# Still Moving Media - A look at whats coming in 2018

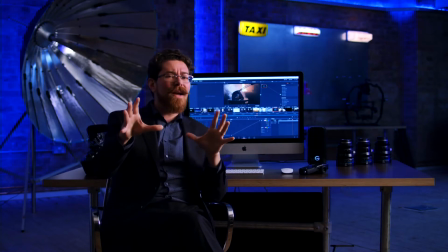Now the big takeaway from that is that we've got a tungsten light just here, lots of blue lighting, which, I don't know, that's kind of theatrical, it's not really relevant what the color temperature of that is. And then the Kino Flow is at 5600, that's a daylight balanced Kino Flow over there.
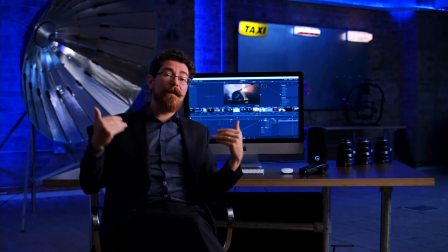So we're actually getting quite a lot of color contrast between me and the background in that scenario.
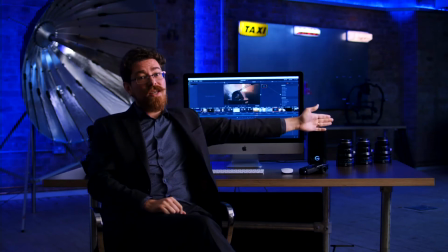Also got a little LED strip just here, which is kind of purple-ish, and that's just playing off all of the various bits of stuff that we got on the desk, at the top of the desk,
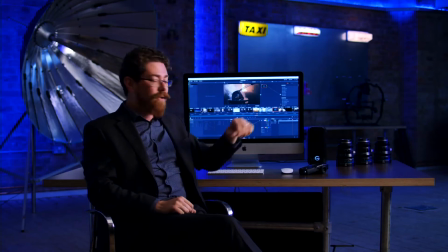on the lenses, on the side of the G-Raid, and so on.
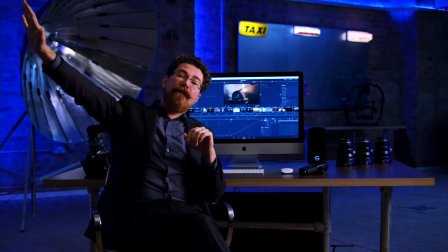On this side of me, we've just got loads of flags, so loads of flags and negative fill. And then just on this side, there's a big white paper reel. It's just set up.
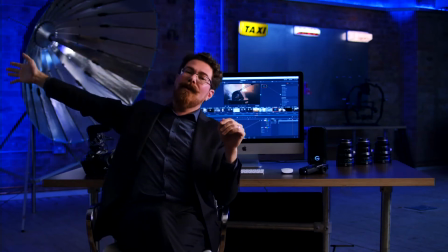We weren't going to take it down because there's a white wall behind it anyway. And that's probably just giving a little bit of kickback, maybe filling in a little bit behind me also.
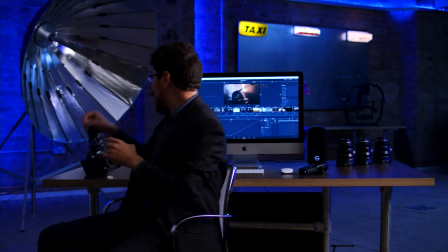So what I'm going to do now is grab hold of the GH5,
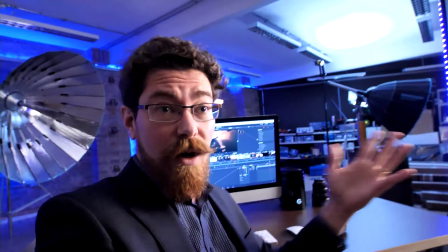and we've got Ben next door who is working the ATEM for me, so he's probably going to switch over to this camera.
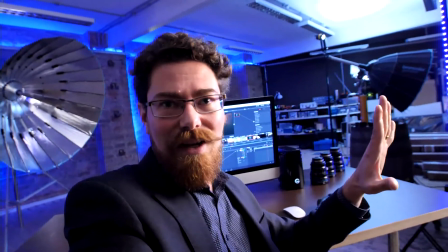Now we'll see a drastic change in quality between the two of these.
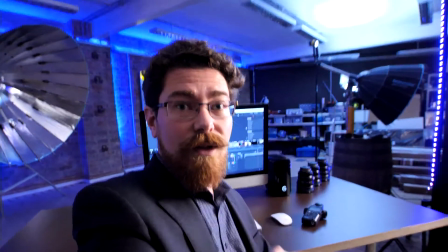We're on a 10mm with a Metabones on this one, so I can hold it in my hand and still get everything in shot.
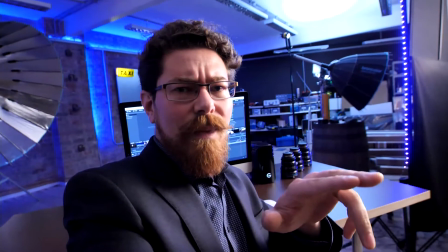And then we're on the 35mm Schneider on the Ursa over there,
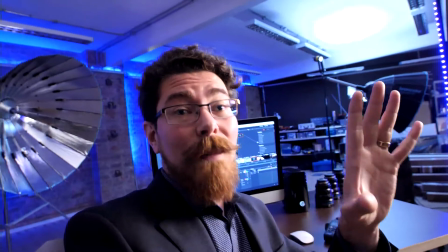and that's going to look very different because I actually made up a LUT specifically for this setup.
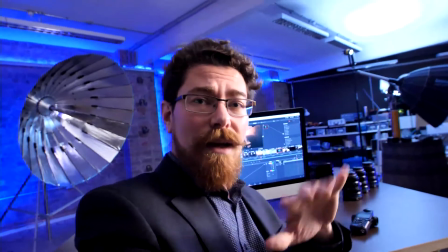So I recorded a little bit, took it into DaVinci, had a bit of a play around and made a LUT for the setting.
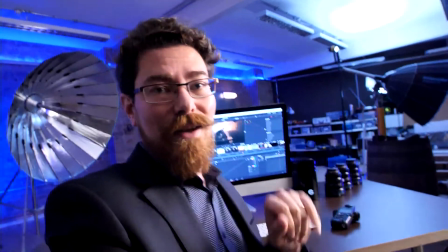The GH5 does not have any of that, so things are going to look drastically different.
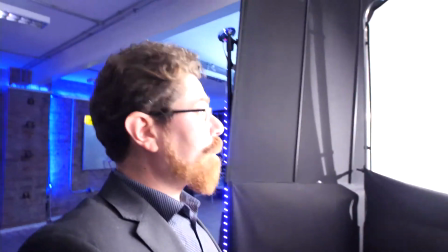First thing I'm going to do, walk over to here. I'll probably overexpose a little bit, but just to show you a little bit of what's going on.
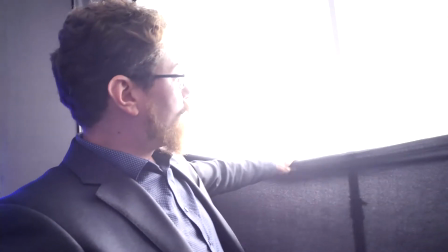Got this negative fill bottomer just here,
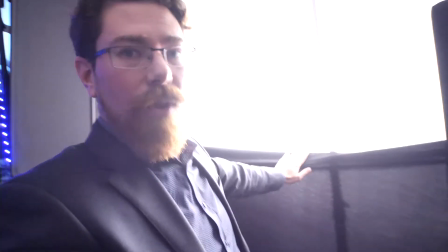and that is just stopping all the light from coming in under my chin when I'm sitting down.
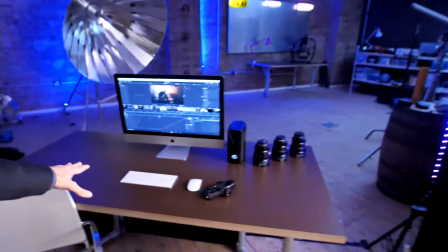Otherwise that setup would kind of fill out all of this area down here as well, and it would look a little bit unnatural.
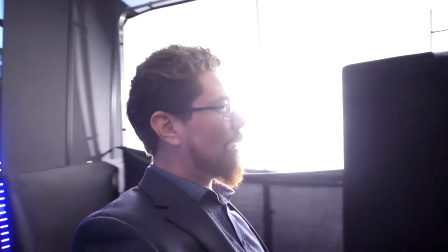Got a flag just on the side here. I just rested that there because I was in a hurry, but that's just cutting a little bit off the side also.
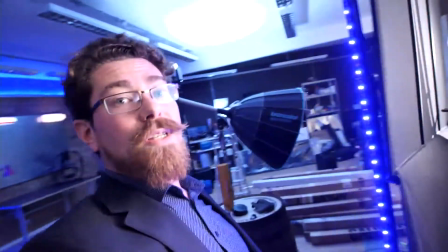And then if I step back here, you'll see this little LED strip.
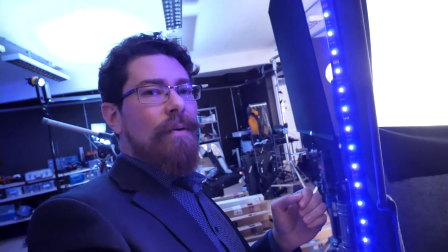These things are super cheap as well. They're like, I don't know, 12 to 25 pounds on Amazon, depending on the size that you get.
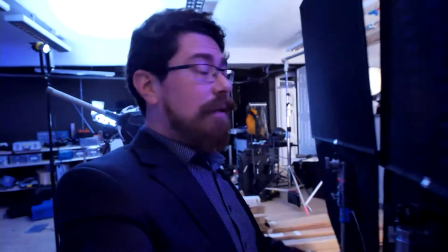Floppy flags, 2 of those, and that is just to keep all of this light that we've made with our
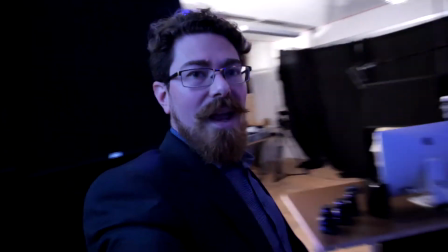huge soft source there off everything that's going on behind me.
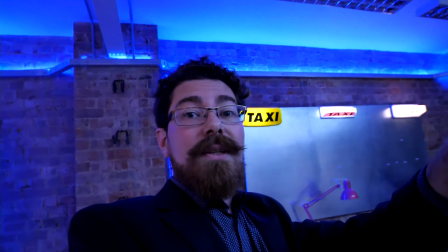So if we didn't have those floppies in place, or if you didn't put some kind of flagging in place there,
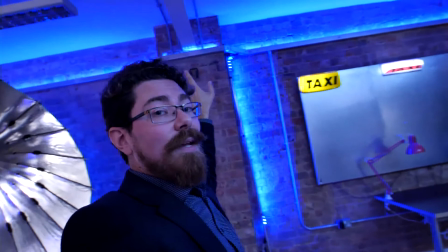you just have a wash of light over everything, and you'd lose all your contrast between the foreground and the background.
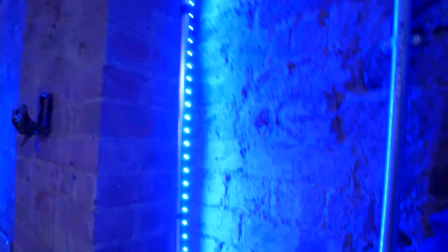Now coming back a little bit further, you're going to see another LED strip just there.
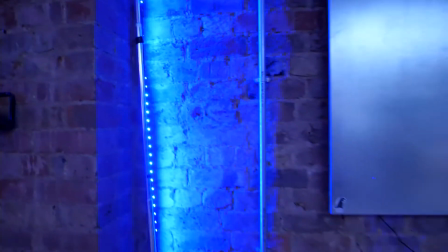That one's kind of going blue.
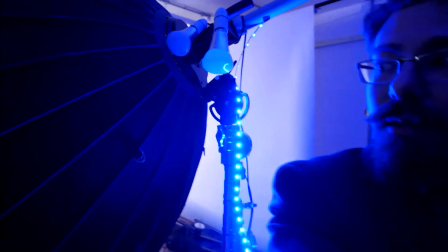And then on the back of our Broncolor Para 177 here, we've got another LED strip just hooked up there.
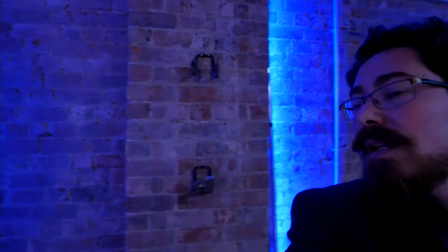And again, those are all playing off the walls, giving everything a slight blue hue.
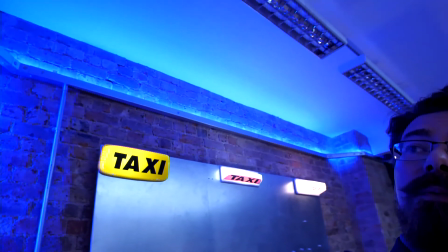And at the top, we've got our mood lighting, which is just always in place in the studio.
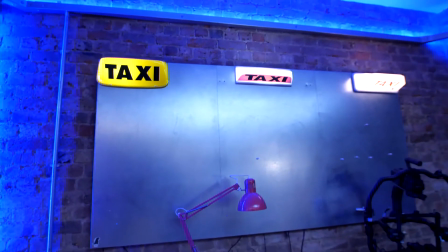And then on top of that, we've got the taxi signs as practicals in the background.
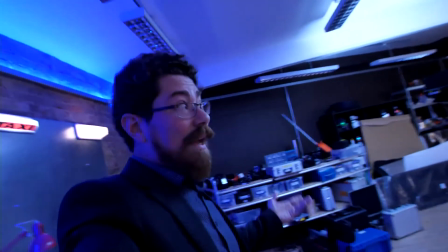They're just always up there. And that kind of gives us our set dressed area.
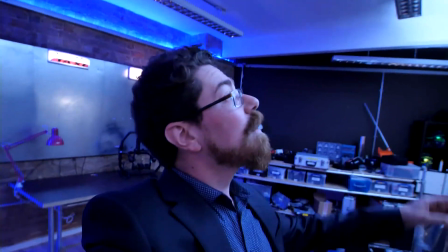Got a Ronin just there for a bit of shape. Over here, we have our Kino Flow.
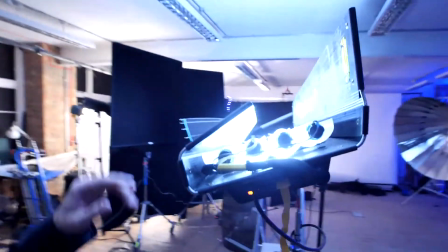And the Kino Flow is kind of almost down to one tube, if you like, on that.
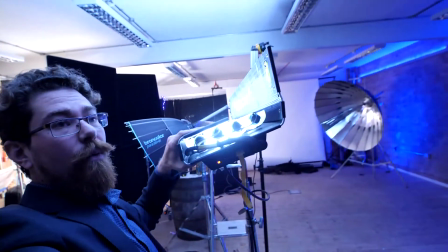So I've just taken it and folded over one of the leaves. It's bouncing up into the ceiling.
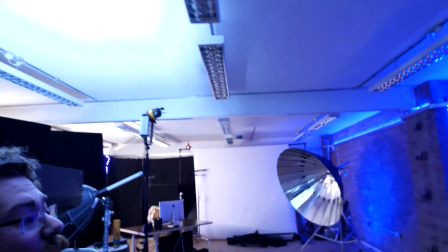So we're getting a minimal amount of light from that.
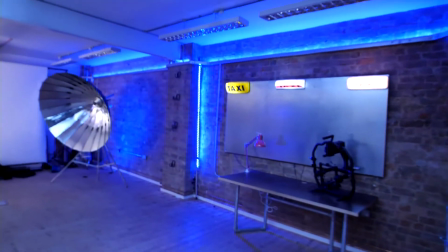And in fact, if I just kick that off, you'll be able to see what it's doing there.
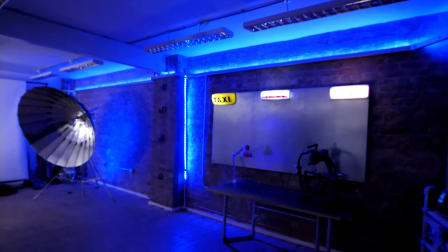And if Ben cuts to the wide shot,
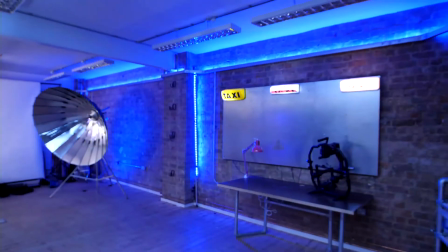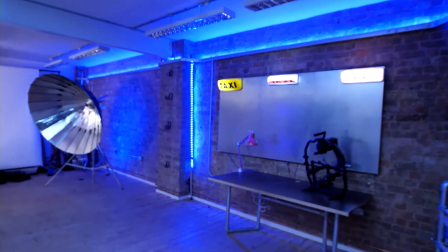and back to me, that's just giving us that room tone that I talked about.